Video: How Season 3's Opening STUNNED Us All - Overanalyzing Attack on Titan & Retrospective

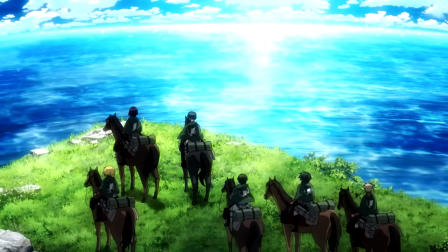While the overarching theme of Season 3 is the pursuit of truth, for Eren, that comes with the question of, can I even believe what I'm seeing?
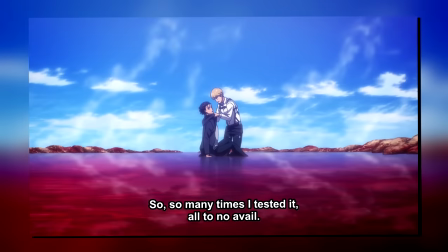He watches himself, commits unspeakable atrocities. And so, that truth, that dream, was it just some twisted nightmare all along?
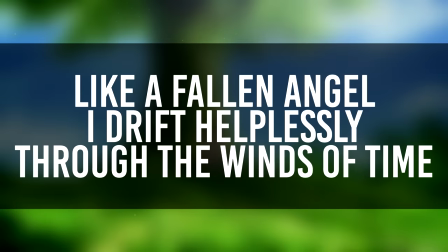Also the lines of, like a fallen angel, I drift helplessly through the winds of time.
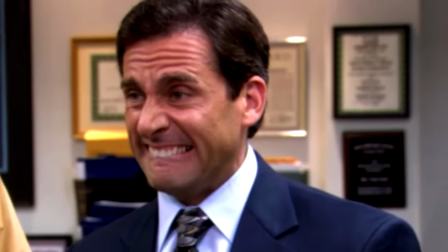First off, you know another word for fallen angels? Sinners, or straight up the devil. So with the focus on Eren and him later straight up being named Devil's Child, I mean they even named the rumbling episode Sinners,
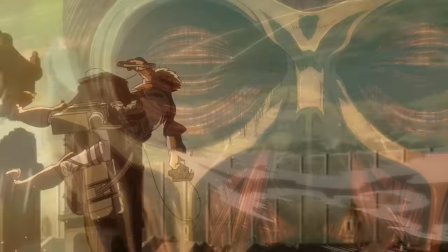all of this is setting up that immense juxtaposition of the dreamy music and this
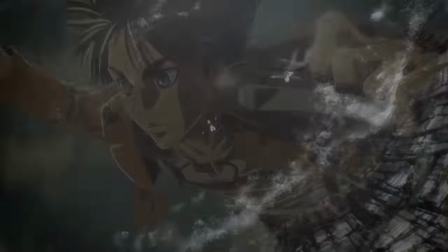elegance of a swan as Eren flies to the unimaginable horrors that he'd actually witness.
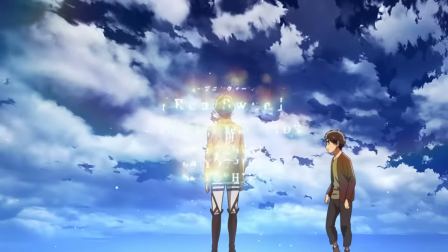Also, Kid Aaron bumping into the adult Aaron who doesn't even flinch,
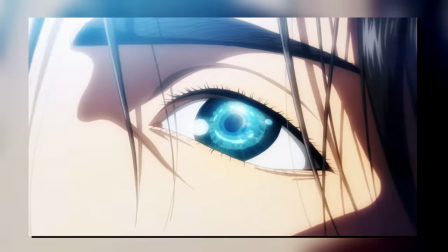again depicts the lack of attachment to anything that we already saw in the opening sequence and his completely monotone voice,
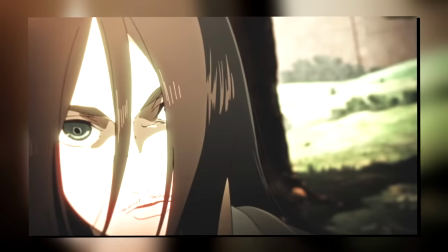as well as everything we see post-historious coronation.
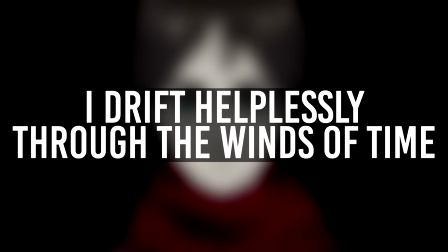Also also, the second part of that line, helplessly drifting through the winds of time, Aaron is in a fixed time loop, so he is helplessly drifting through time.
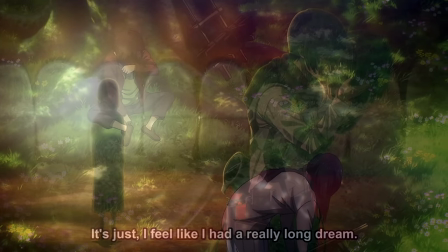He wakes up under the tree, the story happens, he dies during the rumbling, and he wakes up from his long dream under that same tree all over again.
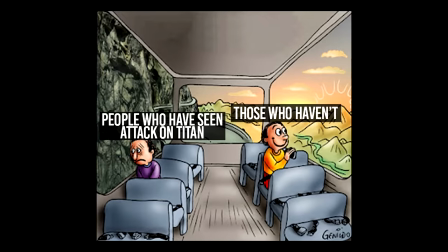Rinse and repeat.
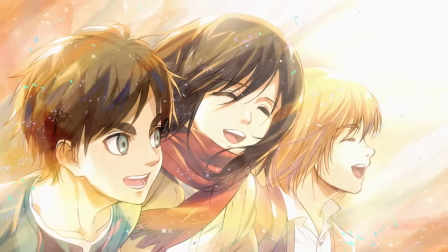And of course, because this is Attack on Titan, the final line of fly to heaven as we see the keep again reminds us that all of this is about the basement.
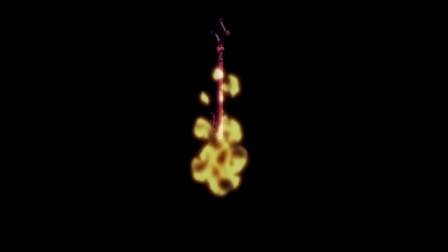It's those exact truths that would indeed see Eren fly above the clouds, just not in the way he probably envisioned.
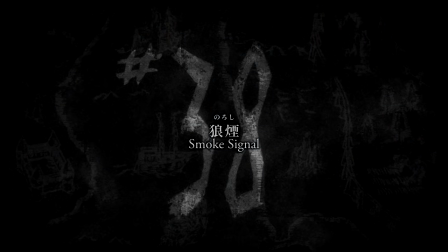As for the title of the episode, Smoke Signal, I think there are a couple of interpretations.
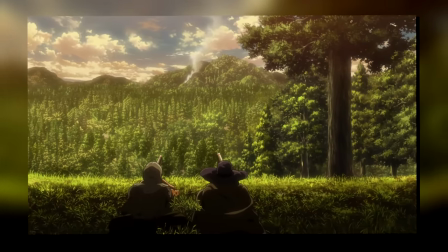Firstly, it's Eren's Titan steam smoke thingy that ends up working as a pseudo-smoke signal for Kenny's squad and outing their whole operation.
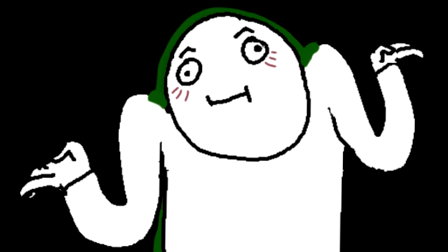It's obviously not quite a smoke signal per se, but functionally, it does turn out to be one.
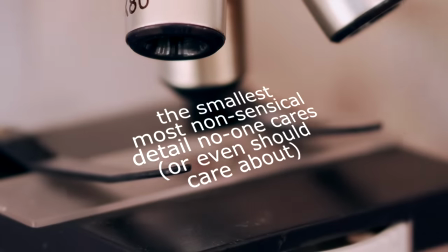Though a slightly different, and definitely more over-analysis interpretation, would be Levi's and Hange's suspicions over everything going on.
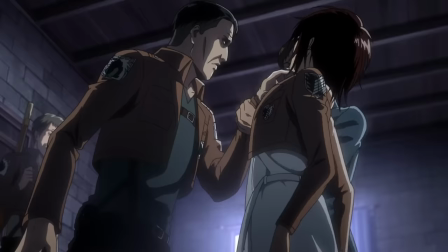As in the saying of, where there's smoke, there's fire.
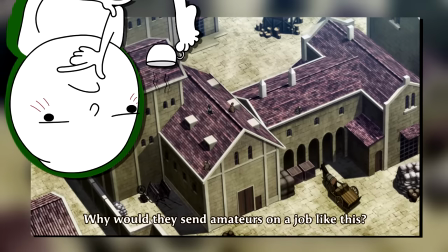We'll get to this later in the episode, but on both sides, we see them begin to notice a number of quite alarming hints that there is a far grander conspiracy going on.
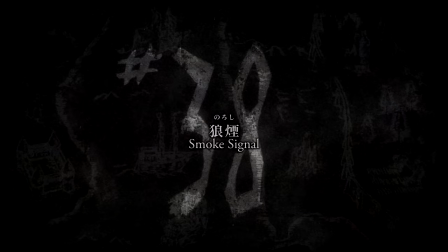Or, in other words, noticing the smoke signal.
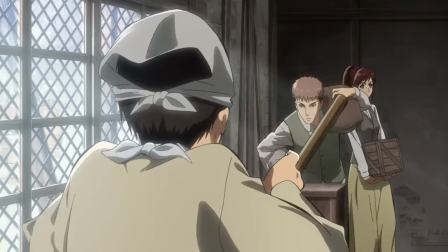Moving into the episode itself, we open the season with Eren's very cursed squad once again being isolated from everyone else.
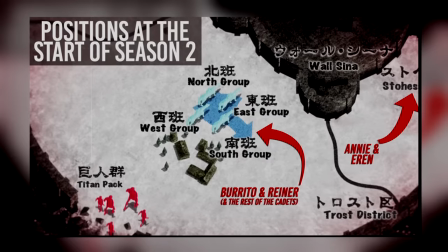This time, not because we are harboring potential titan shifters, but because rather,
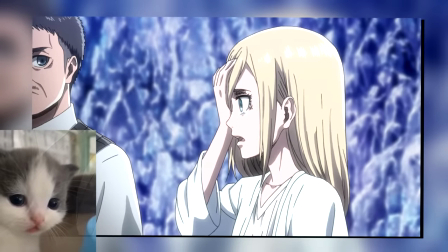we hold 1. a royal who is potentially instrumental to figuring out the secrets of the walls, And two, someone with the ability to literally control Titans.
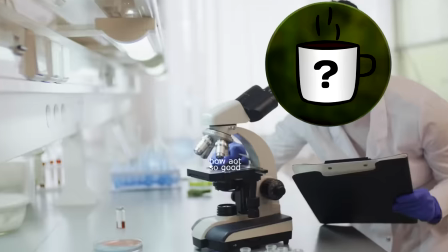So yeah, this squad? Definitely cursed. Jokes aside though, this entire sequence achieves a number of different things.
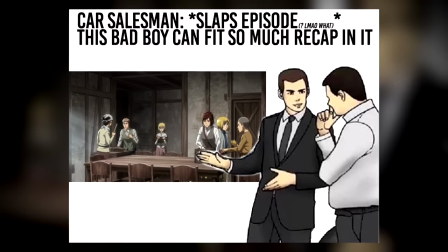First off, the practical. It is extremely efficient in reminding us of where these characters stand, their personalities, and the time they've shared together.
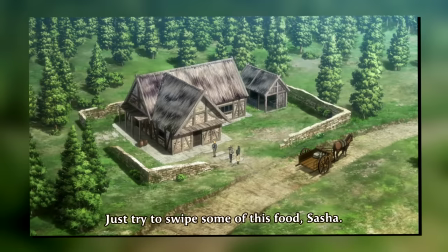It's no coincidence that Sasha and Jaune immediately talk about her trying to drink food,
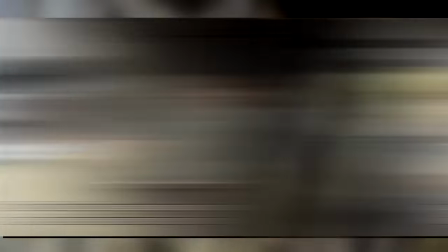Aaron starts fuming that Levi would be mad if they trucked in mud, Mega Giga Sigma Chad Mikasa casually shows up having chopped firewood,
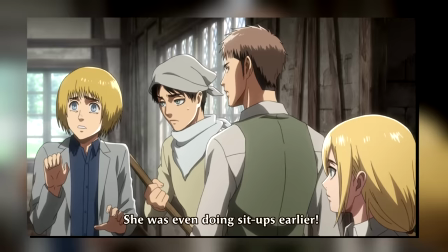even with her injuries Eren then laughs saying that she was also doing sit-ups,
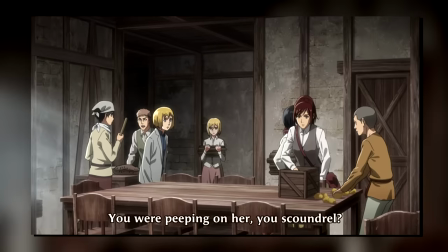to which Jean responds with his jealousy-filled rage and calls him a peeper All of these things just remind people who don't
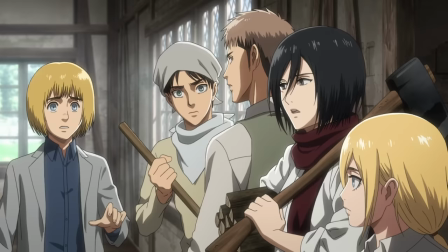spend every waking minute obsessing over the show of the existing relationships and character dynamics Though secondly,
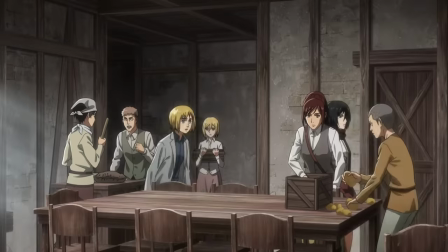and this is obvious but kind of easy to zoom past The whole vibe of them reminiscing about their early cadet days and generally
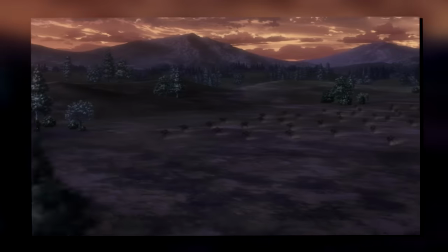just relaxing immediately tells us that there was no immediate retaliation by Ryan or Bertolt toward the big monkey.
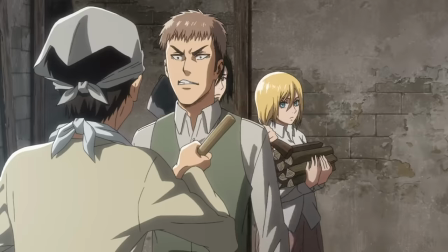But Eren and the others still cleaning also tells us that it hasn't been that long since everything went down.
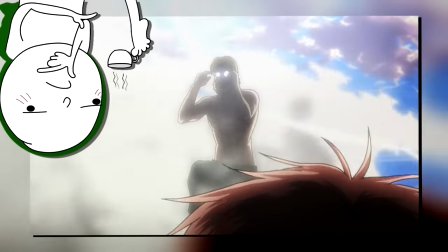And it's these two things that sort of plant us in this odd limbo period of sort of expecting the battle to continue,
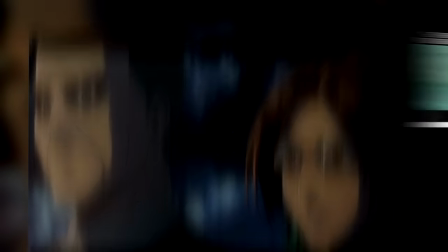but also having this internal conspiracy to worry about. Unlike season 2, which happens over the course of like 2-3 days,
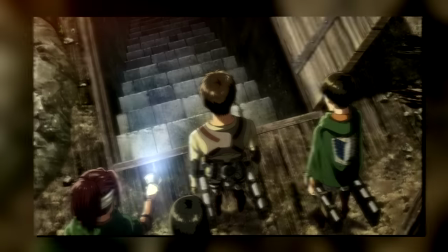season 3 is a bit more spaced out, with a larger time jump happening right before the Shiganshan arc.
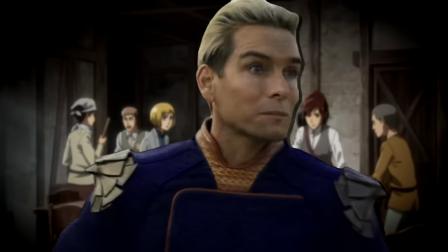But all of this just creates this very weird sense of uneasy peace, if you will.
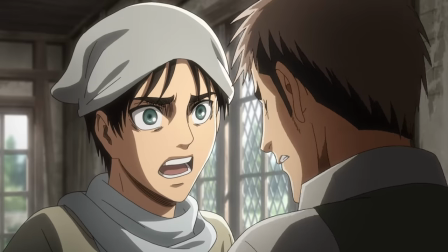And in a very similar vein, it also marks the final time where you could just relax, just like the good old days.